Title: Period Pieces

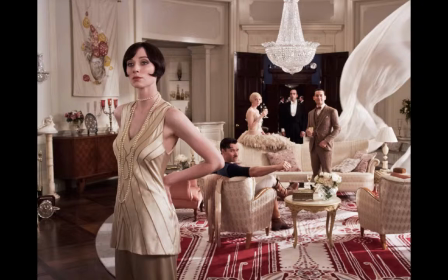(4:04)
And the prop people, with their cigarette boxes and their glasses, have changed the flower arrangement to, again, mirror the setting here, which is crystal and white.
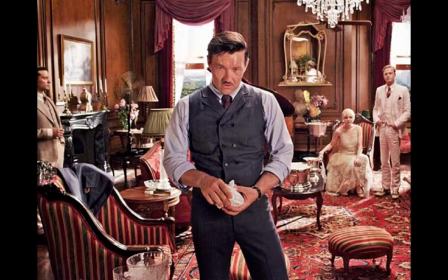(4:17)
But if they're downtown in a hotel room, the prop people change everything so the flowers aren't white anymore. They're reflecting the darker red tones of the carpet and the dark wood tones of the wall so the flowers are pink, not white anymore. The flower arrangement has to be adjusted.
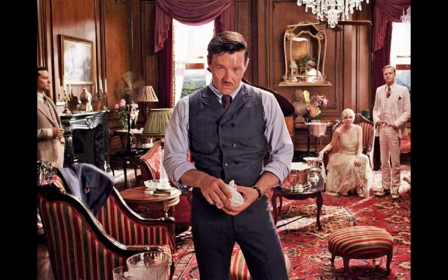(4:35)
This is a prop maker's domain, making sure the crystal, too, isn't as delicate as the mansions. It's hard steel, the ice buckets, they glint with this metallic feeling, not this crystal feeling.
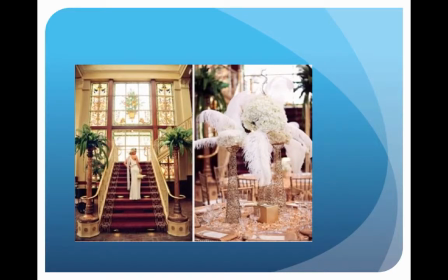(4:52)
So we go back to the mansions. We try to either have the plants that are amplifying the space. It's so big that we can grow trees. Or we have the feathers, which is very 50s motif together with the white chrysanthemums. and in the glittering glass,
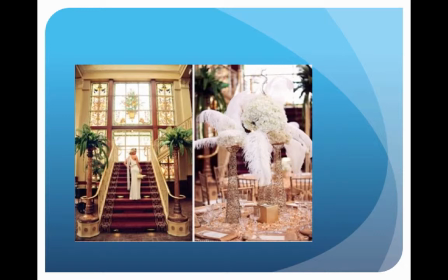(5:11)
it's all going to exaggerate the sense of wealth here.
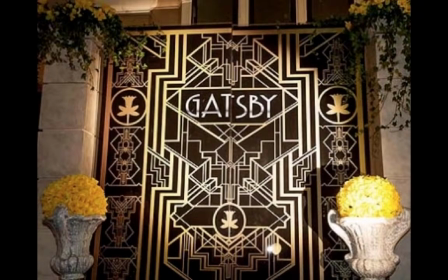(5:16)
And every scene in the Gatsby, the props people are placing different flower arrangements. Even in front of the door here, they've got flower arrangements above hanging and coming out of the planners below.
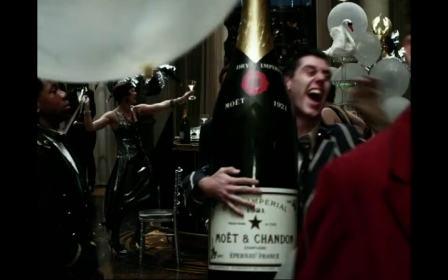(5:29)
To emphasize a party scene, you can light it any way you want, you can dress it any way you want, But with the champagne bottles here, exaggerately huge, it says it all.
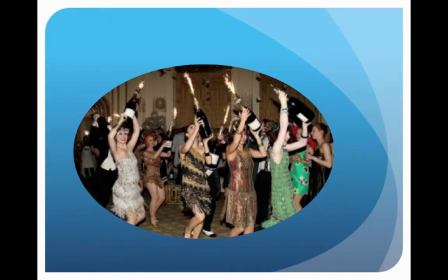(5:40)
So once you've got that prop, you just multiply that prop with everybody else. It says party, and you've conveyed what you need to convey in that scene.
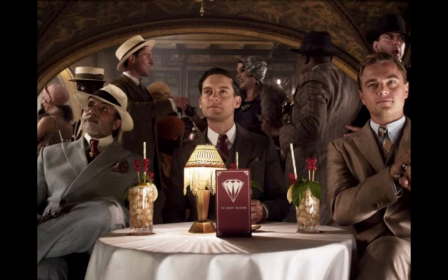(5:49)
I love this scene of Great Gatsby. Look at the glasses with their fruit straws and their mint julepy hangings. And the way they're lit from the prop light there,
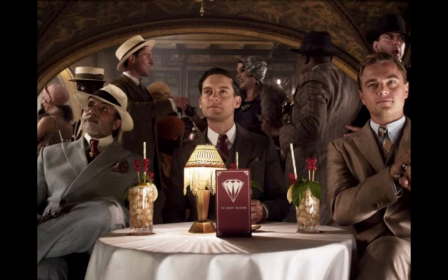(6:06)
that almost Tiffany lamp that's lighting the glasses. There's people in the background. There's an arch. There's DiCaprio. There's everybody. But what steals the scene, what really marks the scene, which gives it that perspective and time, are those two glasses that the props people have put there,
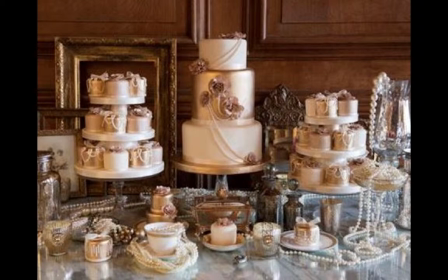(6:26)
as are the wedding cakes that the prop people have lined up with the pearls, draped in pearls. It says it all, right? It says that lavish, rich, extraneous wealth draped in this,
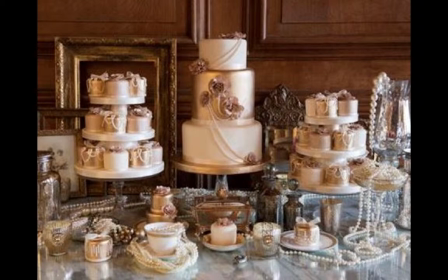(6:44)
set against this kind of traditional mahogany, it's all very much a wedding party where money's been poured into.
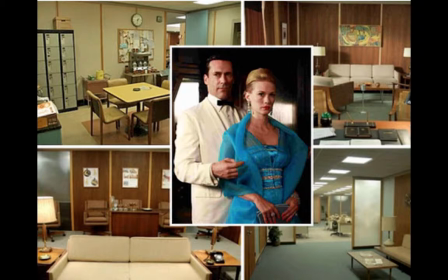(6:55)
So switching over, going back, completing our historical romp with Mad Men, a different period. Not the 20s, not the deco period where things are draped and sconced and everything. Now we've got the 60s and the 50s and the 60s where it's geometrically modern.
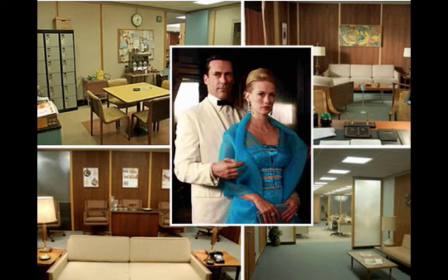(7:15)
Straight lines, clean lines, light aspects of the furniture. Nothing heavy. Things looking like they've been carved out of very light wood. And so it's almost somewhat Japanese-y mixed with a little modern Bauhaus look.
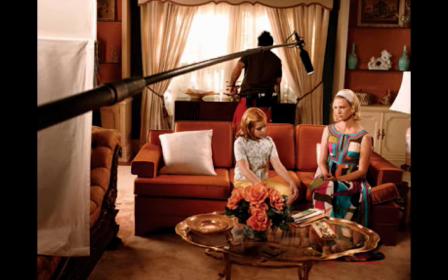(7:35)
It's the look of Mad Men. Here we have a living room scene of Mad Men, and we have the prop master. You can see in the background there, he's setting the table or the cabinet with whatever they've got there arranged.
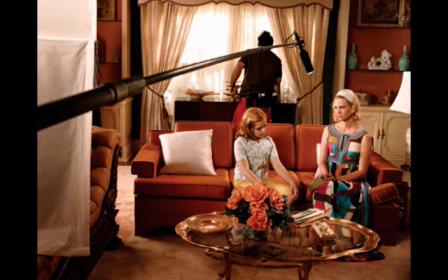(7:51)
It looks like maybe some candy dishes, whatever. The prop master at work as they're getting some sound readings from the mic here. And they've got the flowers, again, matching the couch. This is a prop master knowing their coloration. So we've got orange flowers matching the orange couch.
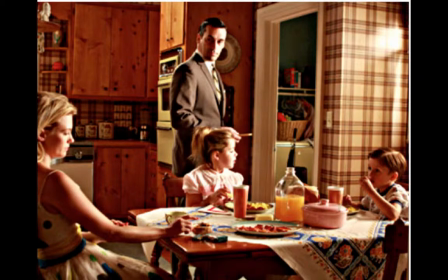(8:11)
kitchen scenes in Mad Men are very detailed. They give us that feeling. Just that orange juice bottle alone will tell us we're in a different time along with the pink casserole and the plastic glasses. It just throws us right back to the 50s, that bright mixture of color there.
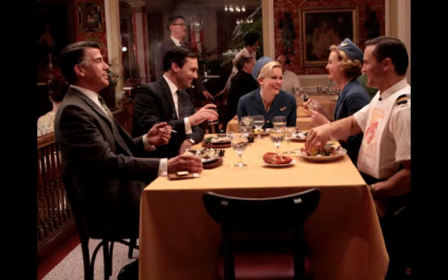(8:30)
And if they're going out to dine in the restaurant, we have to have our signature items. We have to have the ashtray, which you'd never see anymore. You have to have that, the light wooden chairs, the glassware, it's all saying late 50s, early 60s wrestling.
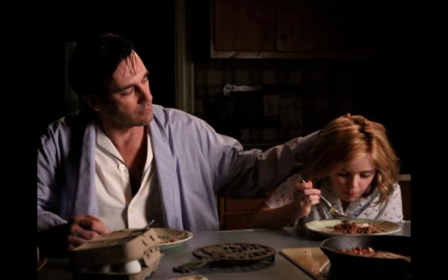(8:48)
Going back home, Don Draper is with his daughter, and they've matched up not only the cutlery, but the egg box, looking very much like the period that he's trying to depict.
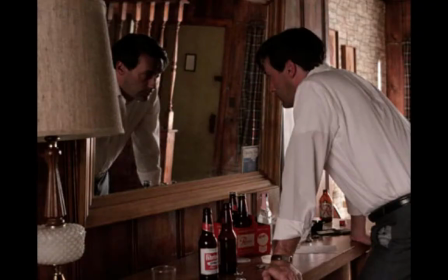(9:00)
And when he's alone, depressed, hotel room, we have to get, as prop people, we have to get the beer that looks right in the bottle. So, of course, they're using a generic label because they don't want to be a product placement, but the beer bottle looks like 50s beer bottle.
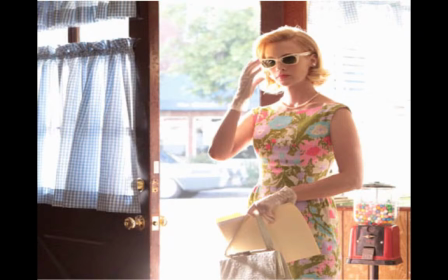(9:19)
And the dress here is wonderful, 50s, her white purse matching her white glasses. And then that gumball machine in the background, the collection of colors on that gumball machine, you talk about detail as far as props go.
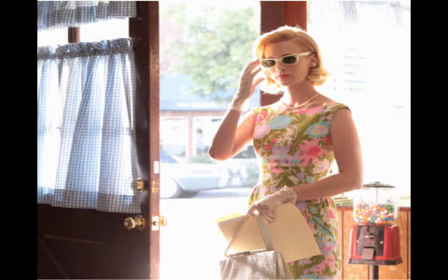(9:37)
The collection of colors in that gumball machine match the colors of her dress. This is an exquisite detail.
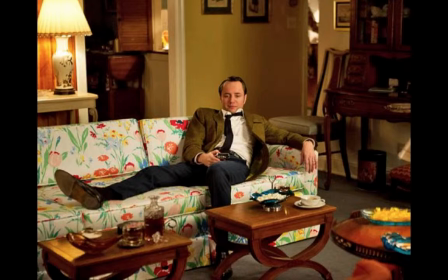(9:45)
And another shot from Apartment House in Mad Men, we have signature prop items. We have candy dishes and ashtrays. That would be the signature thing you want. candy dishes and ashtrays, and coffee cups that aren't tall but shallow,
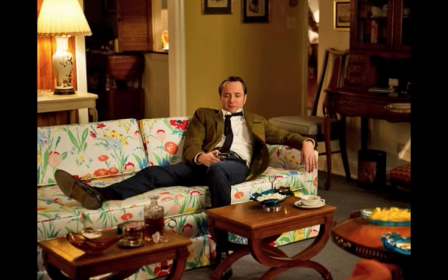(10:03)
with, of course, a decanter in your whiskey glasses, your signature whiskey glasses.
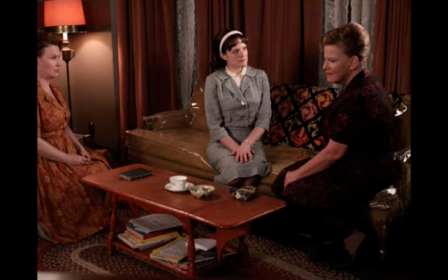(10:08)
And if you're doing a lower-income Brooklyn apartment, we've got less of the fancy stuff, but we've got Signature National Geographic underneath the table. We've got the ashtray, of course, the coffee cup, and the Bible, our religious tract,
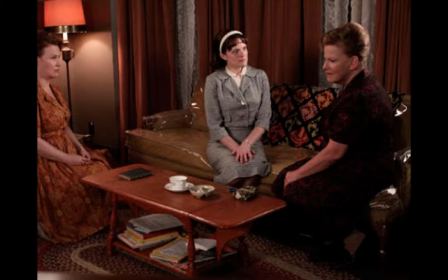(10:25)
on the table. is telling us exactly what we want to know about this group of people in this house here. Conservative, not very wealthy, but intellectually curious.
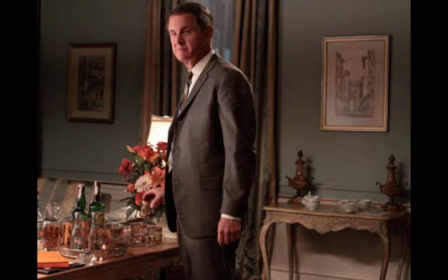(10:37)
And another hotel room where the seduction scene is being set. We've got the scotch bottles and the glassware, the flowers matching the cover of the report that he has on the dresser.
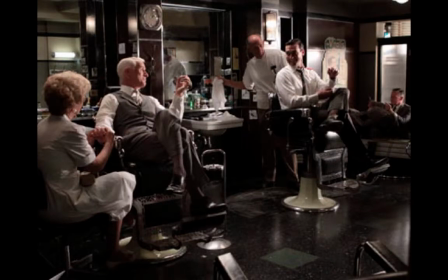(10:55)
That's interesting. When we do that, then we go to the barbershop. It looks a little 40s, but it's got a 50s motif. And it's very uncluttered. You look at barbershops now, and we have all sorts of products and different rinsers and sprays.
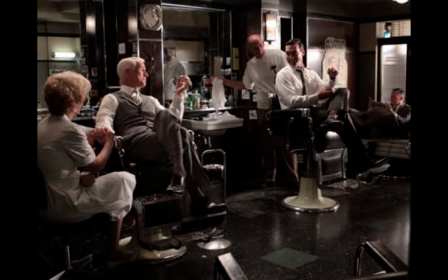(11:15)
But we didn't have that in the 50s and 60s. So they really get it done in this sense, the props by subtracting the amount of props we normally have. Give us a sense of that past. We still feel the wealth because everything is very shiny and clean and glittering,
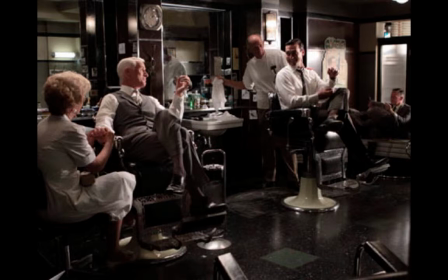(11:33)
but we don't have that overwhelming product explosion that would come later.
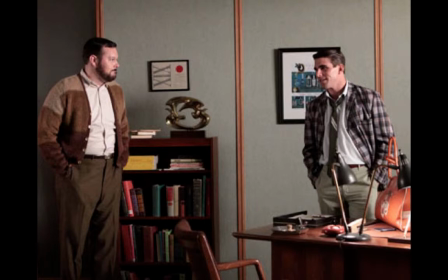(11:41)
Here's a wonderful way of setting up a scene of Mad Men. They do it with the lamps. Look at the lamps in the hand. The lamp itself tells us early 60s, late 50s, as well as the sculpture on top of the bookcase.
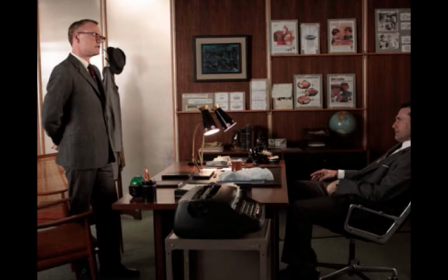(11:54)
Wonderful. Two props, boom, were there. Like the lamps here in Don Draper's office. But what's wonderful about this scene is, here's a TV series that's supposed to take place in the 50s and 60s, but they have a selective typewriter here. Now, a Selectric typewriter is an electric typewriter with a revolving ball that
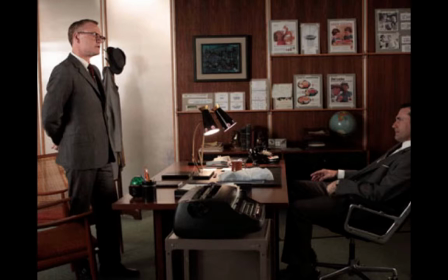(12:12)
goes up and down the carriage to print.